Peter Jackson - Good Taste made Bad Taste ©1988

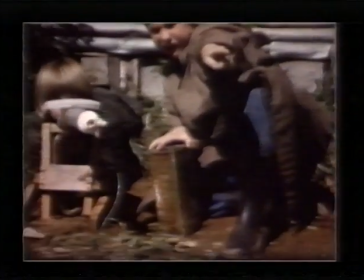His first special effect sticking pinholes in the celluloid for gunshots.
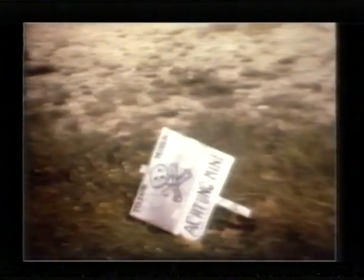Special effects and action are at the heart of his filmmaking and were as
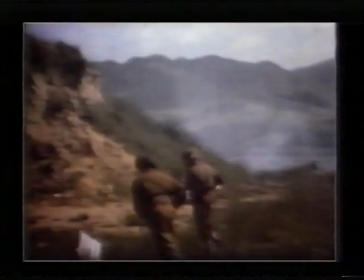much a part of this second World War two epic as they are of bad taste and for
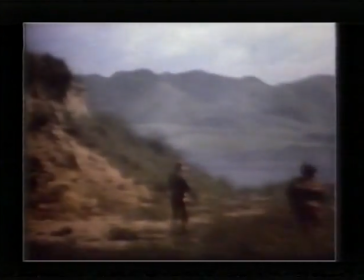Peter Jackson it's always been a matter of doing it himself this
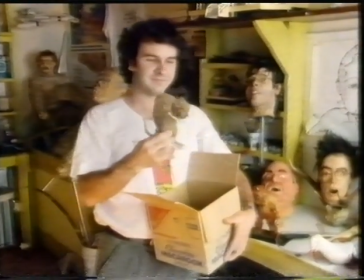was the very first monster they ever made this little character
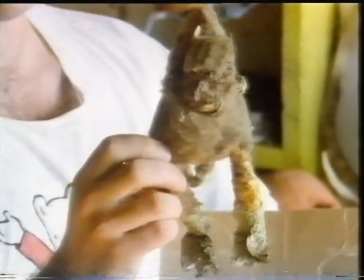here he's like sort of a crazy hunchback rat I can't remember exactly when it was um he's made a rolled up newspaper I guess if we undid all that we could find
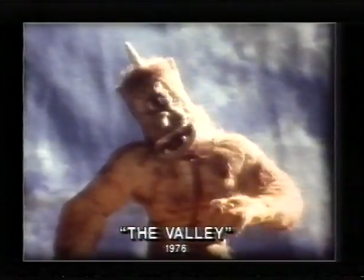a date on it this later monster was created for a film submitted for a local television competition encouraging younger children in
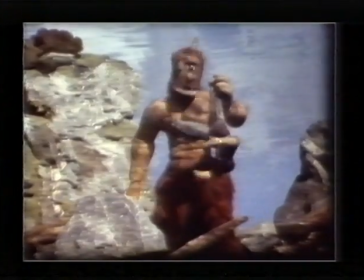filmmaking but at that stage he won no prizes
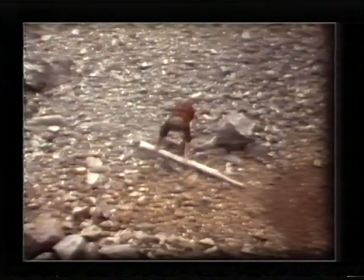the valley is an attempt by me to really duplicate the simbad type of movies because they were
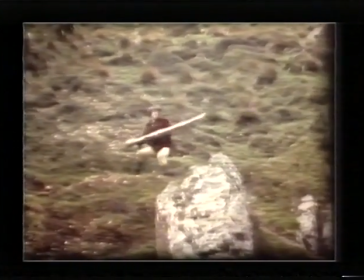done by an animator called ray harry house and he used to have these amazing monsters and i really used to love that stuff when i was a kid i should say special effects that was his forte a stop-motion animation as you've seen on some of the earlier shots he was he believed a lot in that yes he was very clever doing anything like and had
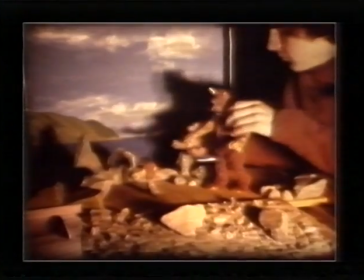oodles of patience that he would spend hours and hours just making a model
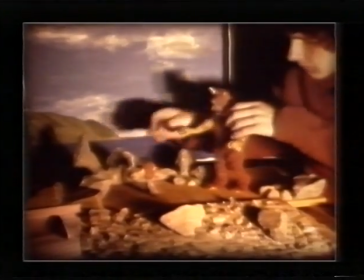and then doing stop motion animation i think the horror part of it came in because he
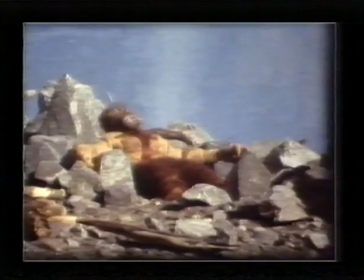saw that as the market that he could get into then
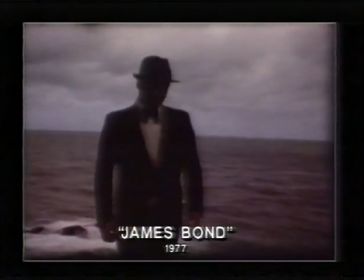along came James Bond a new style for Peter to try as director and
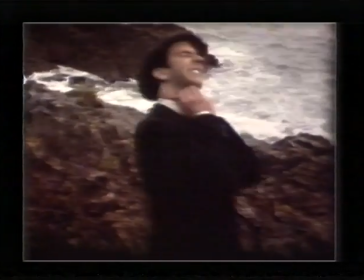actor impersonating his on-screen hero Sean Connery but already displaying his own
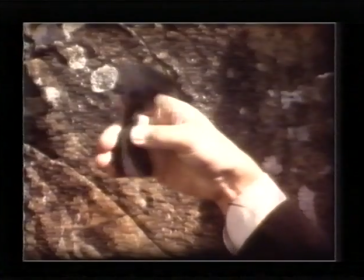innate sense of humor but
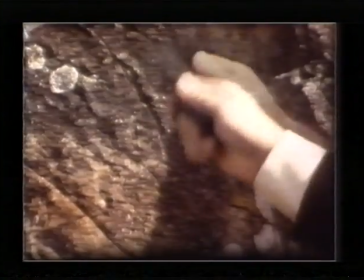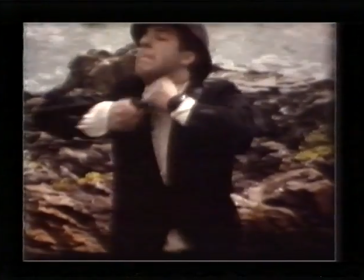many of these early films were never completed yeah losing interest was a major problem earlier on because i had um so many different different ideas that i'd sort of start shooting something i wouldn't be particularly pleased with the results i realized i didn't have the money that i needed all the expertise and it was really i was thinking of ideas that were hollywood big budget films and i had a little super 8 camera with that couldn't shoot sound and i was trying to do animation when i didn't have a single frame control I just have to use a press the trigger for a short burst and get two or three frames that was jerky and I'd be quite disappointed with results and so forget about that particular little movie and move on to something else but
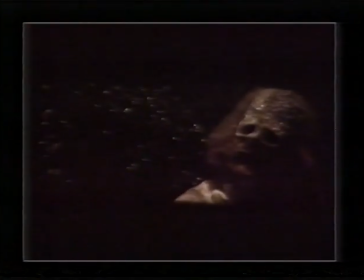now having left school and working as a trainee lithographer Peter is
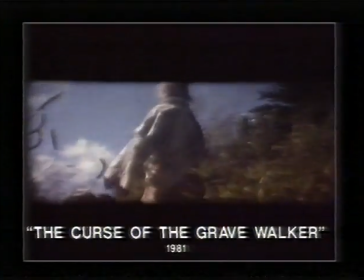able to meet some costs and aims for a new dimension I
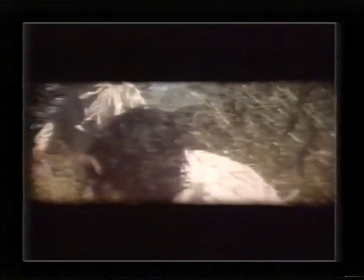had this idea of shooting a cinemascope film because I love the shape of the cinemascope screen so
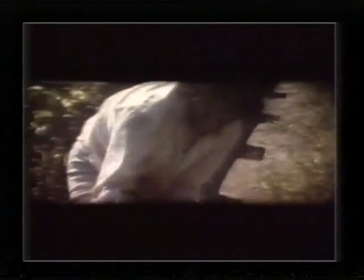I sent over to England and got a little lens that you can put on the front of your camera and your projector and you can make movies in full cinemascope.
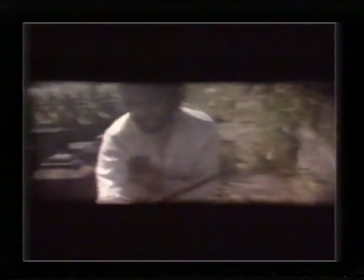So we worked for about a year on this vampire movie, which never got finished again.
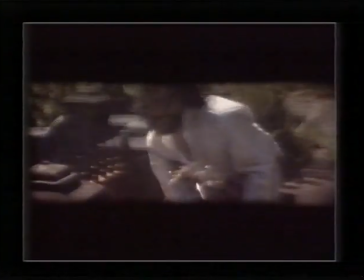Although, you know, over an hour of it was shot.
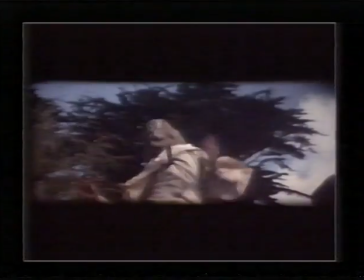And even seeing it now on the screen is quite amazing with this huge letterbox-shaped cinemascope screen.
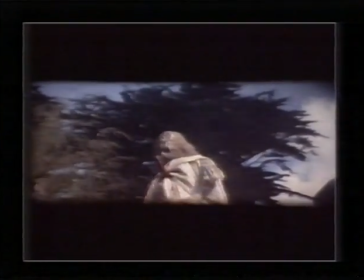It's quite an effective little film.